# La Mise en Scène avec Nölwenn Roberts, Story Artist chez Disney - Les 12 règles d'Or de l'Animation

c'est quoi la mise en scène c'est contrôler le regard du spectateur t'es bien dans les 12 règles d'or de l'animation check mon intro
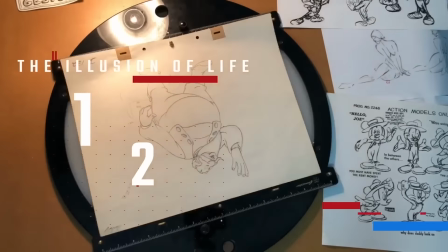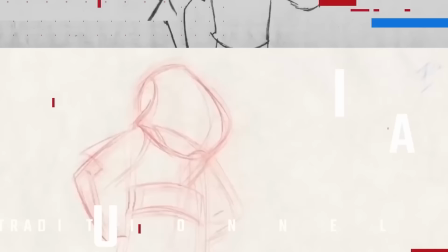hey guys bienvenue dans cette nouvelle vidéo de cette série qui je le rappelle est cofinancée par le cnc alors merci à eux donc nous voilà rendu au principe de mise en scène alors c'est un principe qui est très large parce qu'il englobe beaucoup de choses et beaucoup d'autres principes. Ça va de la mise en image, au cadrage, au timing, au déplacement des caméras, dialogue, l'acting des personnages, c'est beaucoup de choses. Mais en gros, c'est tout ce qui permet de faire passer au spectateur une information ou une émotion de la façon la plus claire possible. Mais si on se concentre uniquement sur le travail de l'animateur, on va peut-être pouvoir réduire un petit peu plus précisément ce que ça veut dire. On va commencer par voir ce que nous disent Franck et Oli. Enfin, Franck n'est pas au lit. Il n'est pas... Non, Franck est réveillé.
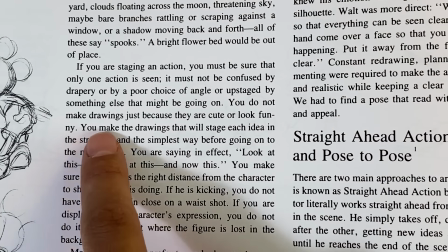Tu ne fais pas des dessins juste pour qu'ils soient jolis ou marrants.
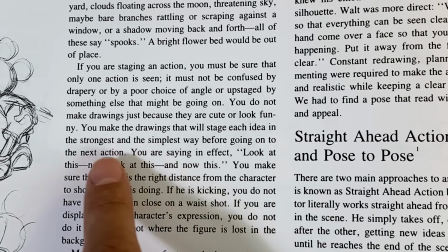Tu dessines pour mettre en scène chaque idée de la façon la plus forte et la plus simple avant de passer à l'action d'après.
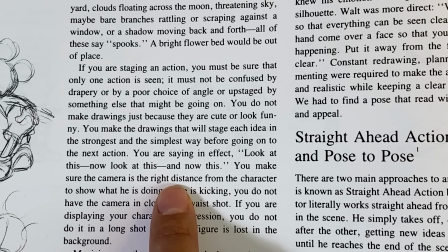Dans les faits, tu es en train de dire au spectateur, regarde ici, maintenant regarde ça, et maintenant ça. Donc pour moi, ça représente principalement deux idées très importantes. D'abord, c'est la clarté de tes posings. Et ensuite, c'est l'enchaînement timé de tes posings. C'est-à-dire la durée à laquelle tu laisses tes posing pour que le cerveau du spectateur ait le temps de les assimiler. Et en fait, ça c'est le principe du timing, donc on verra ça plus tard. Et donc, une des premières choses à faire pour rendre les poses de ton animation le plus clair possible, c'est de travailler ta silhouette. Je me rappelle quand j'étais en stage à Hardman, j'avais été formé par un animateur qui s'appelle Andy Simonovski.
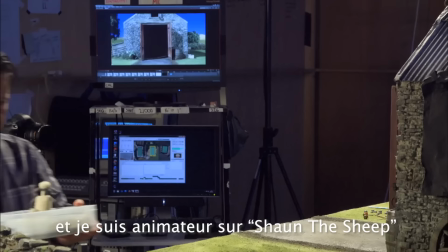My name is Andy Simonovski and I'm an animator on the Shaun the Sheep movie.
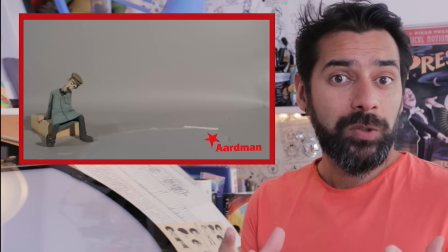Il m'avait donné une puppet de Wallace & Gromit à animer et j'avais un acting à faire.
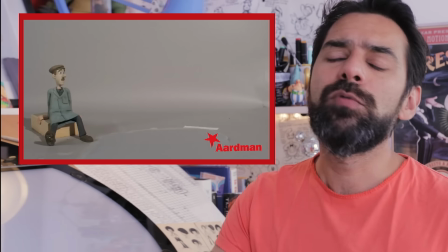C'était un personnage qui était assis à un arrêt de bus et qui voyait quelqu'un en loin. En fait, il attendait quelqu'un, il le voyait, il se levait pour faire coucou.
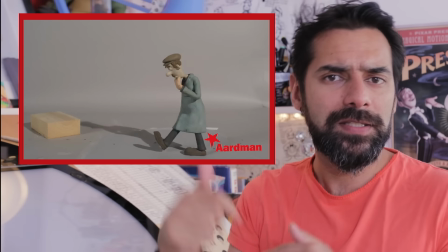Et puis en fait, ah non, ce n'était pas la bonne personne. Du coup, il se ravise et il va s'asseoir. J'avais mon petit studio pour animer, tranquille, tout seul.
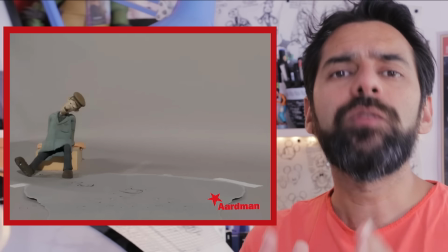Le truc qu'il m'avait dit, c'était à chaque fois que je viens te voir, je veux comprendre ce qui se passe.
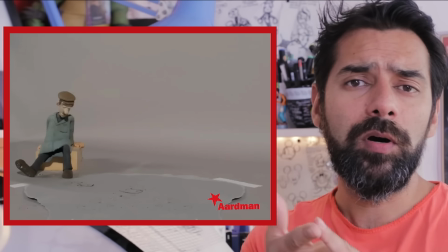Je veux comprendre ce que fait ton personnage et je veux comprendre quelle est son émotion. Si ce n'est pas le cas, tu recommences du début.
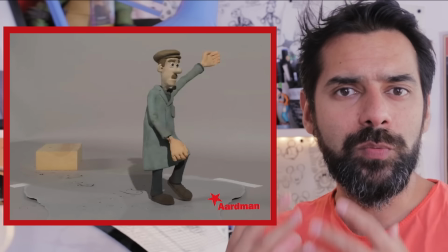Grosse pression. Mais c'était sa façon de m'apprendre ce principe du staging. de la clarté de ce qu'on doit animer. Si on revient la 2D et qu'on regarde ce plan de Peter Pan qui est animé par Frank Thomas justement, on voit comment tout est travaillé en silhouette.
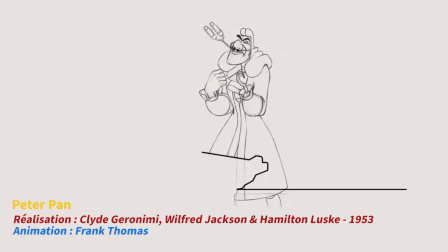Au-delà du cadrage qui permet de voir très clairement la performance, tout dans l'attitude, les bras, les mains sont dégagés de la silhouette pour bien les voir.
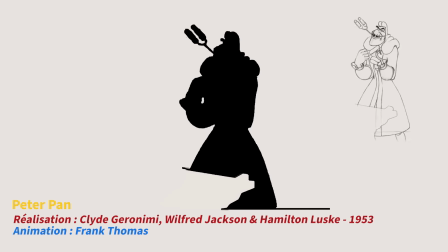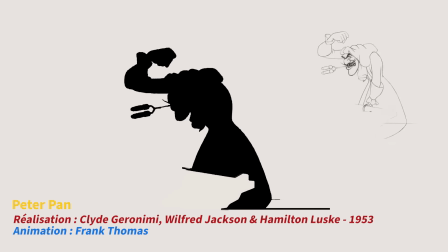D'ailleurs, je ne sais pas si vous avez remarqué, mais la mise en scène de Peter Pan travaille au corps cette idée de silhouette.
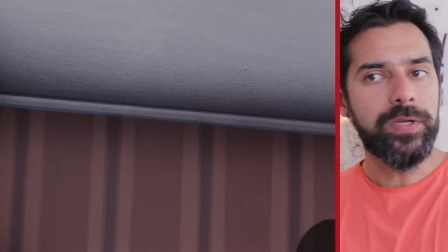Parce que tous les personnages du film sont présentés par leur silhouette. C'est Jean et Michel quand ils jouent dans la chambre au début.
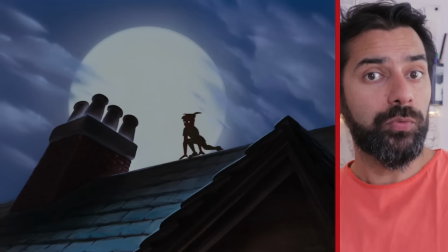C'est Wendy. C'est bien sûr Peter Pan sur le toit. Puis au début du film, c'est aussi Monsieur et Mrs. Darling.
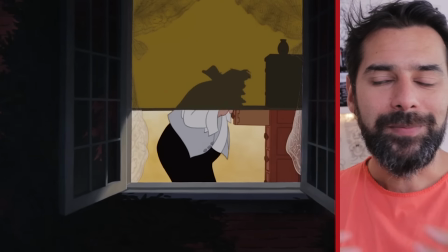Sauf qu'eux, ils sont coupés en deux. Parce que ce sont des adultes. Parce que la silhouette, en fait, c'est le symbole de l'enfance.
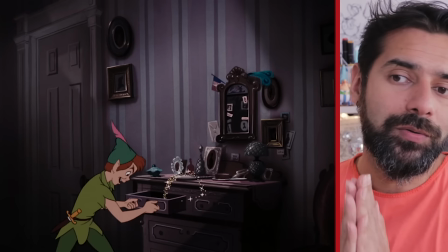En fait, c'est l'ombre de notre enfance perdue. que Peter Pan ait si affolé d'avoir perdu son ombre et qu'il veut absolument la recoller. Je m'envole un peu loin donc on revient au capitaine de Crochet parce que ce qui lui fait défaut lui c'est d'avoir deux mains et c'est dommage parce que les mains c'est hyper expressif dans les silhouettes. Un personnage de Disney qui parle beaucoup avec les mains c'est le docteur Doppler de La Planète au Trésor et je vous conseille de regarder toutes les animations qu'a fait l'animateur Sergio Pablos qui a fondé après SPA Studios en Espagne parce que toutes ces animes c'est vraiment une masterclass de la silhouette.
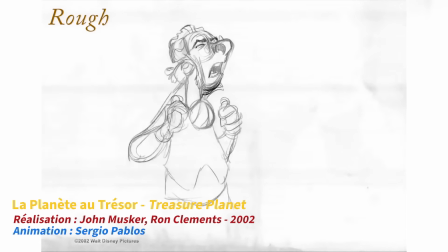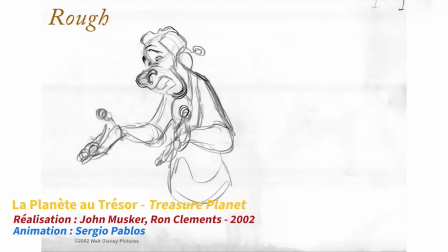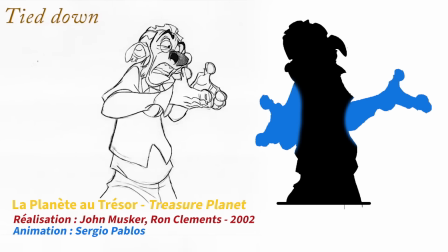Regardez comment les mains sont systématiquement bien dessinées dans la silhouette. On y voit la tension du personnage, son état émotionnel qui panique. L'acting ne repose presque exclusivement sur ça. Ou alors sur ce plan plus calme.
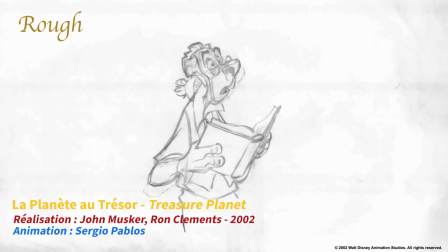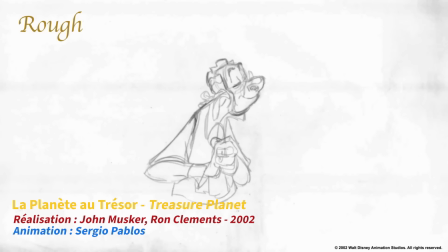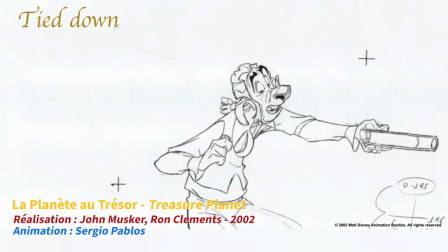Regardez comment les mains se détachent encore pour marquer l'actime. Comment ils décident de dérouler sa serviette sur le côté pour bien qu'on la voit.
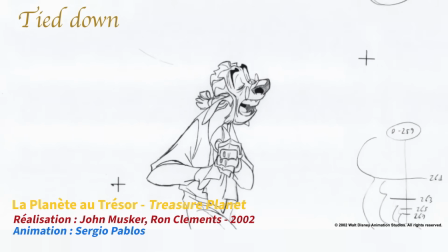La façon dont ils le font dit quelque chose du personnage.
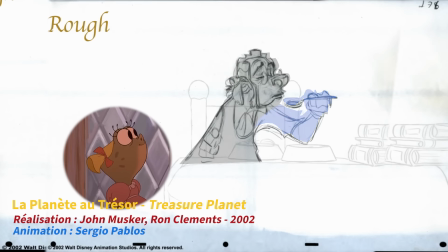Ou encore sur ce plan suivant, où tout est encore travaillé en silhouette pour bien mettre en évidence la cuillère que tout le monde regarde, autant les personnages que le spectateur.
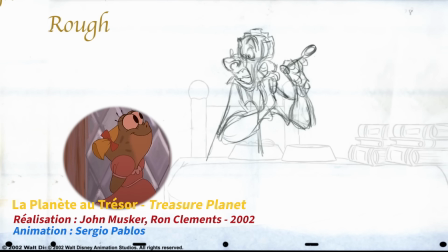Et la pose de fin également. Où les mains sont bien ressorties
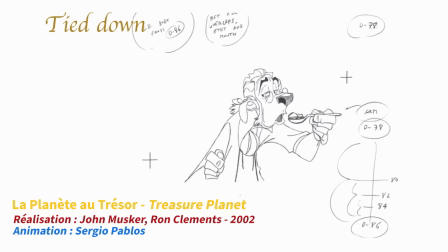Puis quand il se lève pour aller parler aux flics
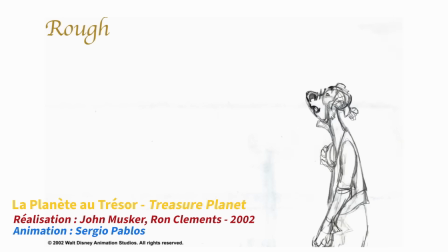On le voit bien à sa posture Il essaye de se donner une prestance Sans avoir confiance en lui Quand il leur dit Peut-être que vous avez entendu parler de moi Non ? Il y a un changement d'émotion là Ce changement subtil s'opère au moment où il dit non et sa posture s'abaisse légèrement.
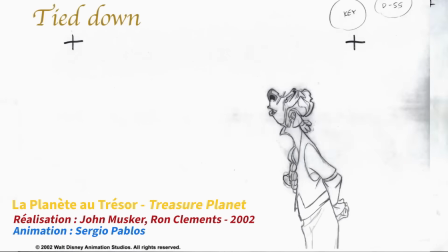D'ailleurs, quand on passe au clean, on voit que ce petit changement a été accentué, justement. Mais ces plans montrent aussi l'autre principe dont je vous parlais en début de vidéo, le timing.
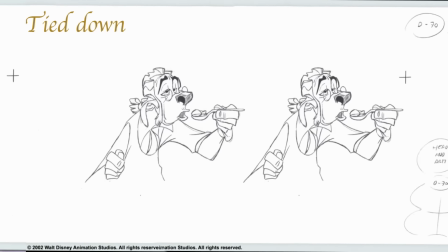Regardez comment chaque pose clé arrive bien l'une après l'autre, pour qu'on ait le temps de comprendre ce qui se passe.
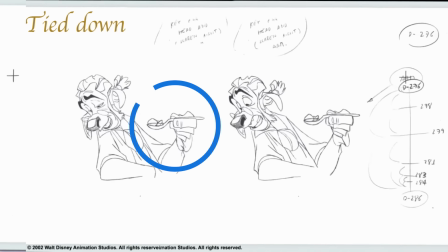Regardez les différentes poses de Doppler, qui mettent la cuillère de plus en plus en évidence, et immobile, pour qu'on puisse avoir le temps de voir la gamine crapaud sortir sa langue et choper la bouffe. C'était l'époque où même quand c'était un peu moins bien, c'était quand même trop bien. Vous savez ce qui est trop bien ? C'est de retourner à la Lightbox Expo pour voir mon ami Nolwenn.
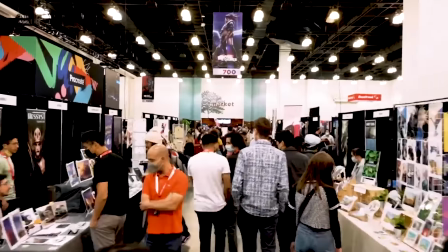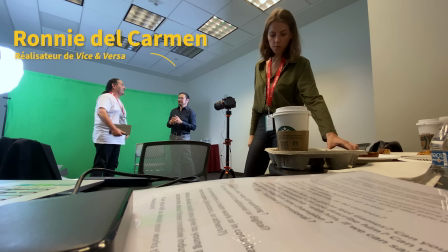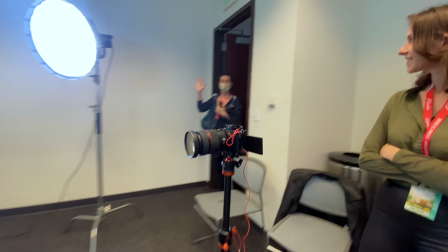On a trois caméras. Salut Nolwenn. Salut YoYo. Ça va ? Ça va et toi ? Ça va super. Alors du coup, je t'avais demandé de participer pour les 12 règles d'animation alors que tu n'es pas animatrice. Mais il y a une règle qui s'appelle staging en anglais. On traduit en mise en scène en français, qui te correspond parce que tu es story artist. En tant qu'animateur, je pense que ça veut dire l'idée de passer une information de la façon la plus claire possible. Comment toi tu vois la chose ? Parce que toi tu travailles en amont des animateurs, tu prépares le terrain pour les animateurs. Comment tu te débrouilles pour que l'information que tu dois faire passer, qui est liée à l'histoire que tu racontes, est la plus claire possible ? Quand tu parles de faire passer une information dans le storyboard, l'information que tu veux faire passer, c'est l'émotion de la scène. C'est ça qui est le plus important. Et du coup, nous, on a des règles de cinématographie, des règles qu'on peut suivre ou ne pas suivre. Mais par exemple, on a des règles du style la règle des 180, d'essayer de ne pas dépasser cette ligne-là, cette ligne imaginaire des 180 degrés,
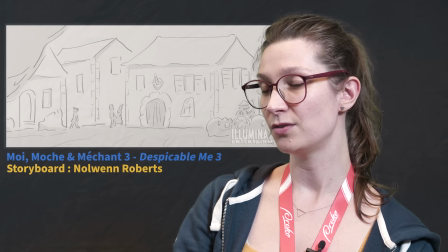et d'essayer toujours de garder, par exemple, une direction quand tu passes d'un plan à un autre.
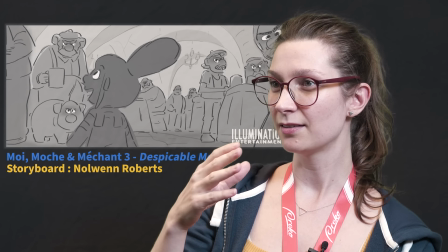Si tu as un personnage qui va de la droite à gauche et que dans le plan d'après, il continue à marcher mais qui va de gauche à droite, ce n'est pas très clair.